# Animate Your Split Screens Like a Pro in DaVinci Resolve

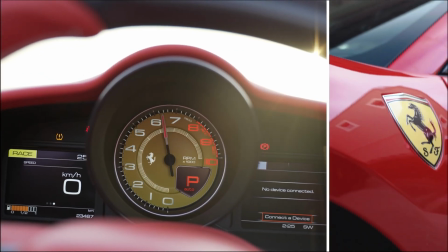(0:00)
Hey guys, today I'm going to show you how to create a dynamic split screen effect in DaVinci Resolve.
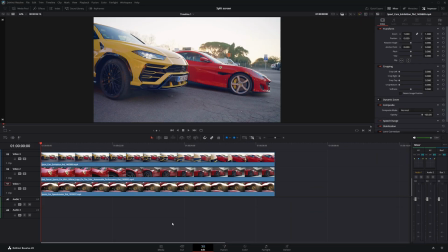(0:04)
Let's get started. So I have three clips on my timeline. First, I'm going to disable video layers 2 and 3 so I can focus only on the first clip.
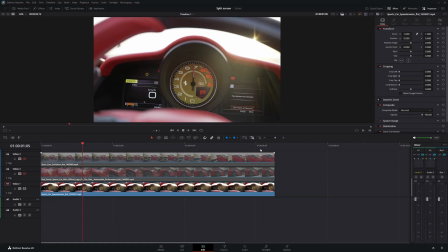(0:13)
Then I'll move forward in the timeline to the point where I want the split screen to begin. At this point, I'll add keyframes for both the position and cropping settings. Next, move the playhead ahead a few frames. Now, I'll go to the crop left setting and start cropping from the left side first.
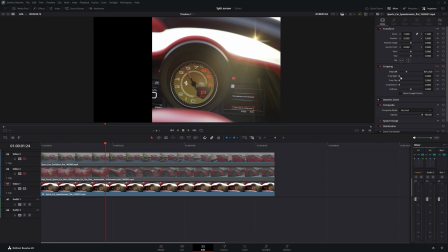(0:29)
Then I'll adjust the crop right to fine-tune it, making sure the main subject stays clearly visible in the frame.
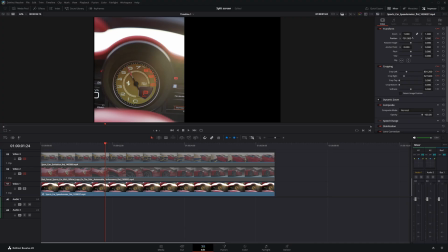(0:36)
After that, I'll use the position parameter to shift the clip and align it to one side of the screen, making sure it fills exactly half the frame. I'll make some slight adjustments here to get it to fit perfectly. Now I'll hit play to preview the changes and check if everything is working the way I want. Next, I'll enable Video Layer 2.
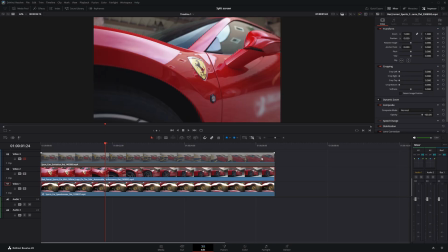(0:56)
Now I'm going to crop this clip in a way that highlights the logo as the main subject, just like we did with the first clip. Using the crop left and crop right settings, I'll remove the unwanted parts from both sides until only the area around the logo remains clearly visible.
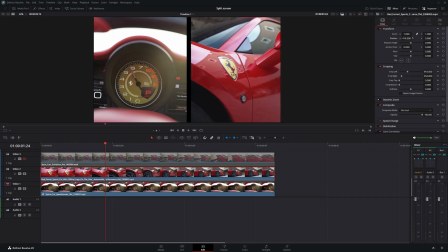(1:10)
Then I'll reposition the clip so it fills the other half of the screen. Make sure to adjust it properly so the main subject, like the logo, is clearly noticeable and well framed. Once that's done, it's time to animate the clip to bring it into the split screen smoothly. Now I'll bring the playhead back to the start.
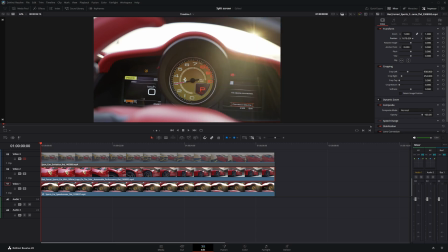(1:30)
Then I'll move clip 2 completely out of the screen. This sets it up for the animation.
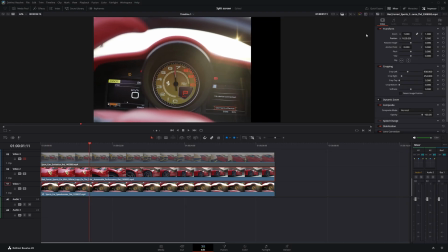(1:35)
Next, I'll move the playhead forward and stop at the point where the first clip starts to shift into its half screen position.
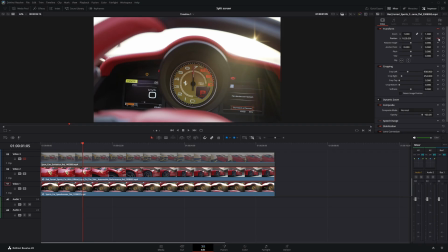(1:41)
At this point, I'll create a keyframe for the position parameter on clip 2. Now I'll move the playhead forward frame by frame. As soon as I notice a blank area appearing on the screen, I'll start adjusting the position to move clip 2 in and fill that empty space.
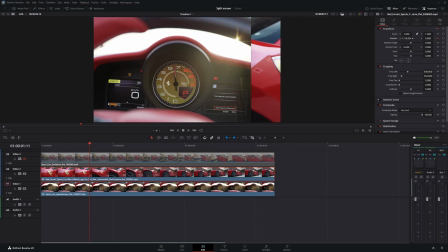(1:55)
I'll keep moving the playhead forward, one frame at a time, and slowly adjust clip 2's position.
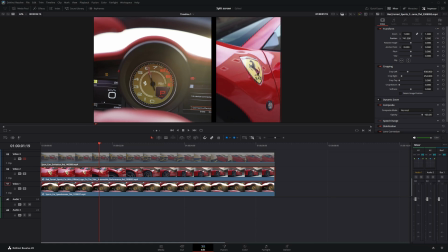(2:01)
As the blank space appears, I'll slide clip 2 in to cover it step by step,
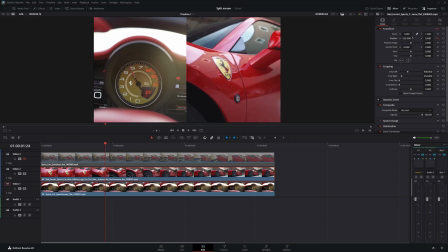(2:06)
until the entire empty area is filled and both clips are sitting perfectly side by side. Now I'll play through the video to check if everything looks smooth and make sure there are no blank spaces left between the clips.
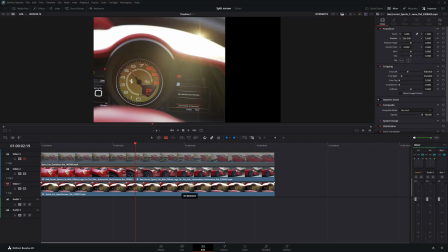(2:18)
Now I'm going to create a horizontal split screen. To do that, I'll first trim clip 2. This way, the keyframes I added earlier won't affect anything that comes later in the timeline.
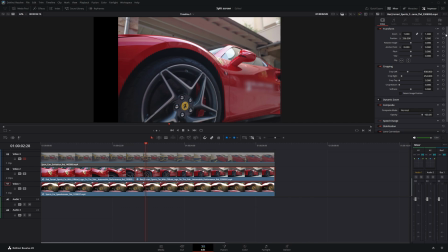(2:28)
Next, drag the playhead forward and set a keyframe for both position and cropping.
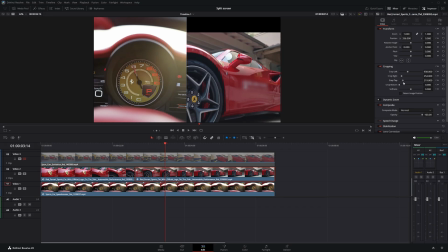(2:33)
Then move the playhead ahead a few frames, and use crop top and crop bottom to adjust the clip so it fits into the bottom half of the screen.
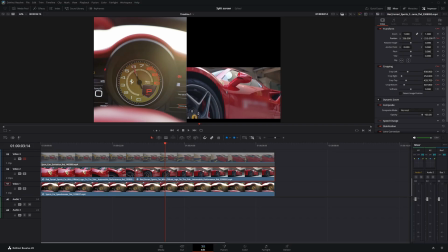(2:40)
It's the same process we used earlier for the first clip, just rotated for a horizontal layout.
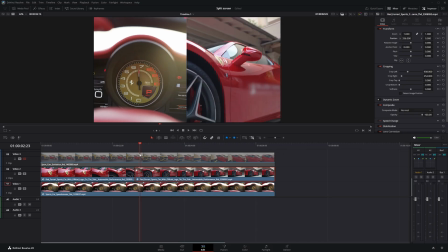(2:47)
Now, I'll play the clip to check if everything looks good so far. Next, I'll enable clip 3.
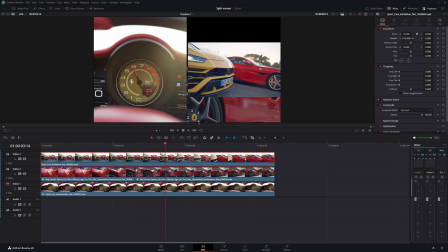(2:55)
With the clip selected, I'll zoom out or reduce its size so that it fits perfectly into the blank area left on the screen.
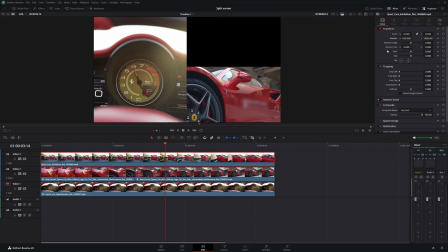(3:03)
Now, I'll move clip 3 out of the screen to prepare for the animation. Then I'll go a few frames back and create a keyframe for the position parameter.
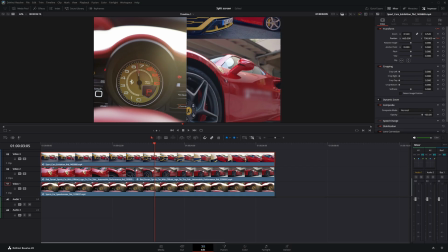(3:11)
From here, I'll follow the same steps as before. Each time a blank area appears, I'll reposition clip 3 to slowly fill that space until it fits perfectly.
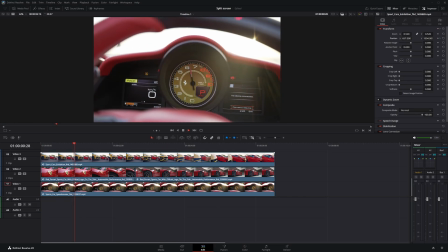(3:21)
Now I'll hit play to see how the final effect looks and make sure everything flows smoothly.
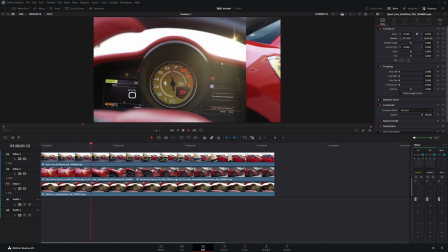(3:26)
Now let's add some borders that follow the animation to make the split screen look cleaner. I'll start by adding a new video track between video layer 1 and video layer 2.
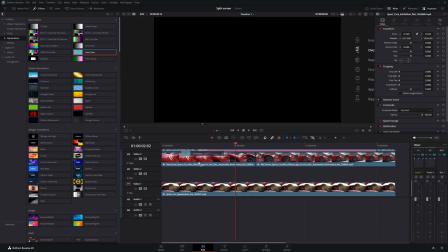(3:36)
Next, I'll open the effects panel and go to the generators section. From there, I'll find solid color and drag it onto the new video track we just created.
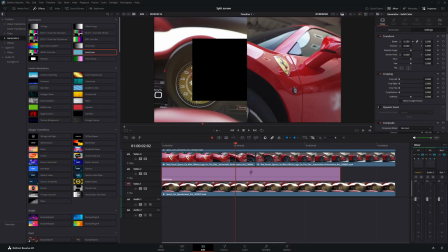(3:44)
With the solid color selected, I'll go to the settings tab and adjust the zoom level to resize it, just enough to create a thin, clean borderline on the screen. I'll also change the color to white so the border stands out better and is clearly visible against the video.
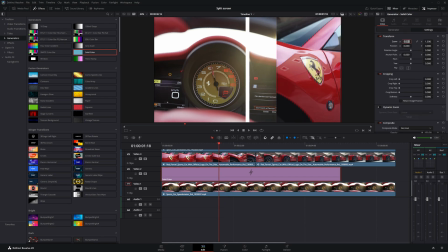(4:00)
I'll decrease the thickness of the border a bit since it feels a little too bold right now.